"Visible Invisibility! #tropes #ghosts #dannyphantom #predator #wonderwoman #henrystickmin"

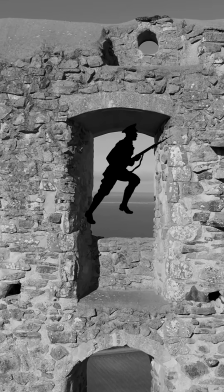(0:00)
Alright, it's time to sneak into the enemy fortress. Thankfully, you already have a huge advantage.
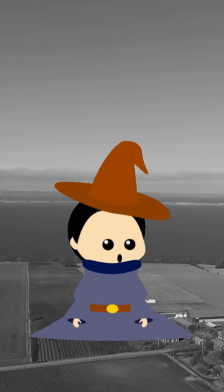(0:05)
You can turn invisible. Sort of? Today's trope is visible invisibility.
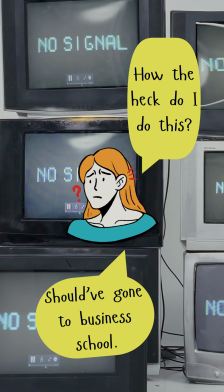(0:14)
For visual media, characters that are invisible can be very tricky. After all, if no one can see them, how can the audience keep track of what they're doing?
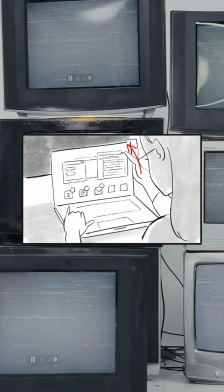(0:22)
It can also be difficult for the artist to block out scenes to figure out where the character is supposed to be in each frame.
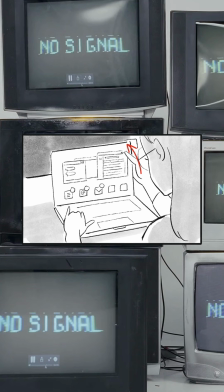(0:30)
So, the artists have a few methods of visualizing the invisibility. 1.
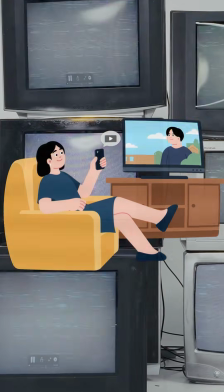(0:35)
They're still visible to the audience, but not the other characters.
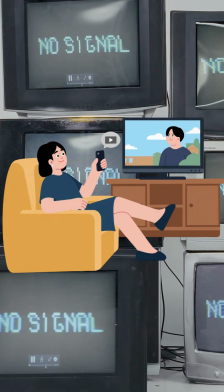(0:38)
Great on saving time and money, but it can be kind of jarring and knock us out of our suspension of disbelief if not done well.
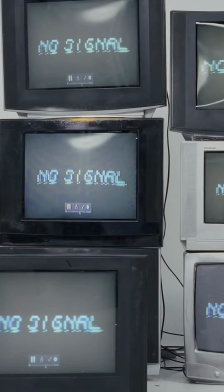(0:46)
This works better in live action, where special effects are more expensive and it takes real talent to completely ignore the words and actions of other characters.
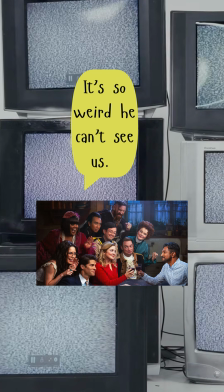(0:54)
Ghost US does this very well, as only Sam is supposed to be able to see and hear the other ghosts,
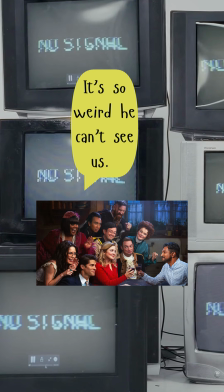(1:00)
and we do sometimes get other characters' point of view of the supposedly empty room. 2.
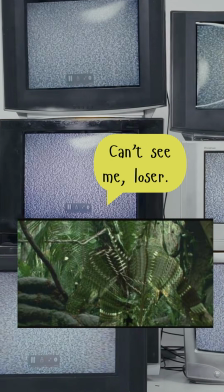(1:06)
The invisible character is rendered as a distortion of the background,
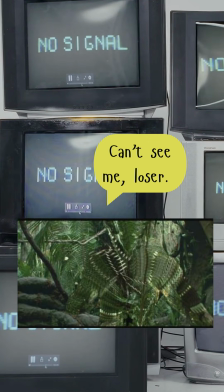(1:10)
often used as a transitional state where their other characters can see them varies from work to work, though it can be difficult to draw long term.
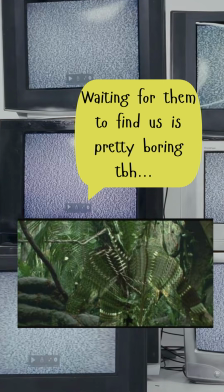(1:18)
This method is especially useful in a forest or jungle setting as it's harder to spot.
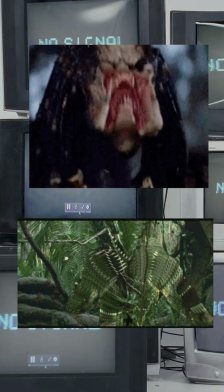(1:23)
The Predators in the Predator film series often utilize this. 3.
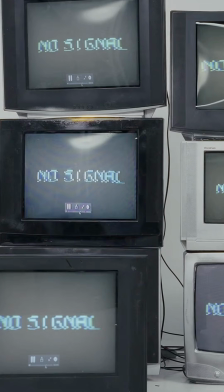(1:28)
Partial transparency.
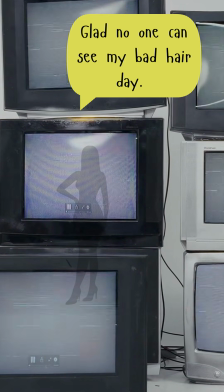(1:29)
The colors and outlines are softened so that you can partially see the background through them while still keeping the character visible enough for the audience.
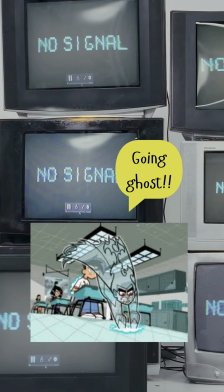(1:37)
One of the more common methods in cartoons is particularly popular among ghost characters to show they're not fully tethered to the world.
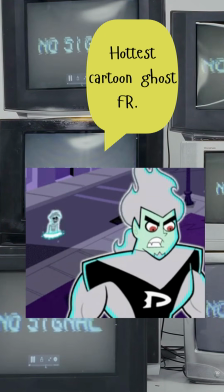(1:45)
In Danny Phantom, this is used to demonstrate when the main character or other ghosts have gone invisible.
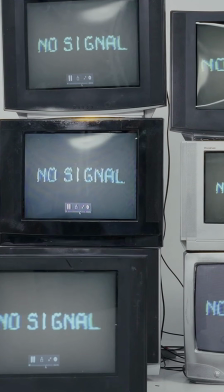(1:51)
Number 4. The outline. No color, only the character's outline is shown.
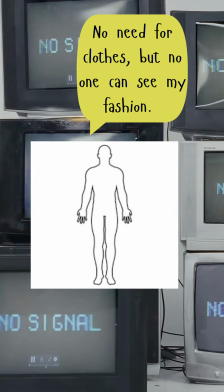(1:56)
Very popular in cartoons and comics. Very safe and simple, if a little boring. Gotta wonder if the artist has to keep reminding themselves not to color it in. Wonder Woman's invisible jet is often drawn this way.
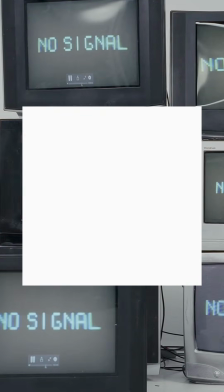(2:08)
And finally, just making the character completely invisible. No outline, no color.
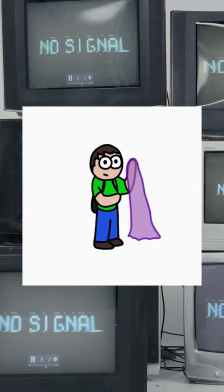(2:14)
They're as invisible to the other characters as they are to us.
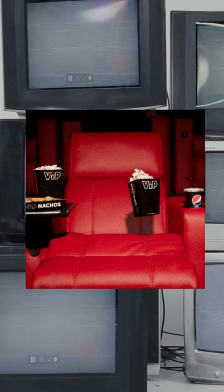(2:18)
Can make for very fun visual storytelling by having them interact with objects such as food or rain.
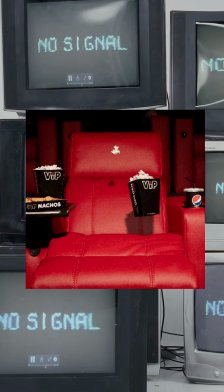(2:24)
The camera often focuses on them to make sure the audience knows where they are. Used as a fail in Henrystickmin stealing the diamond,
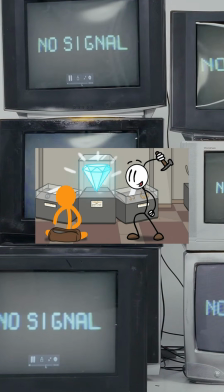(2:32)
when Henry uses a device that renders him invisible, but the camera loses track of him, resulting in a game over.
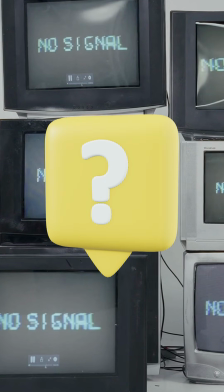(2:37)
Which is your favorite method of depicting invisibility? Let us know in the comments.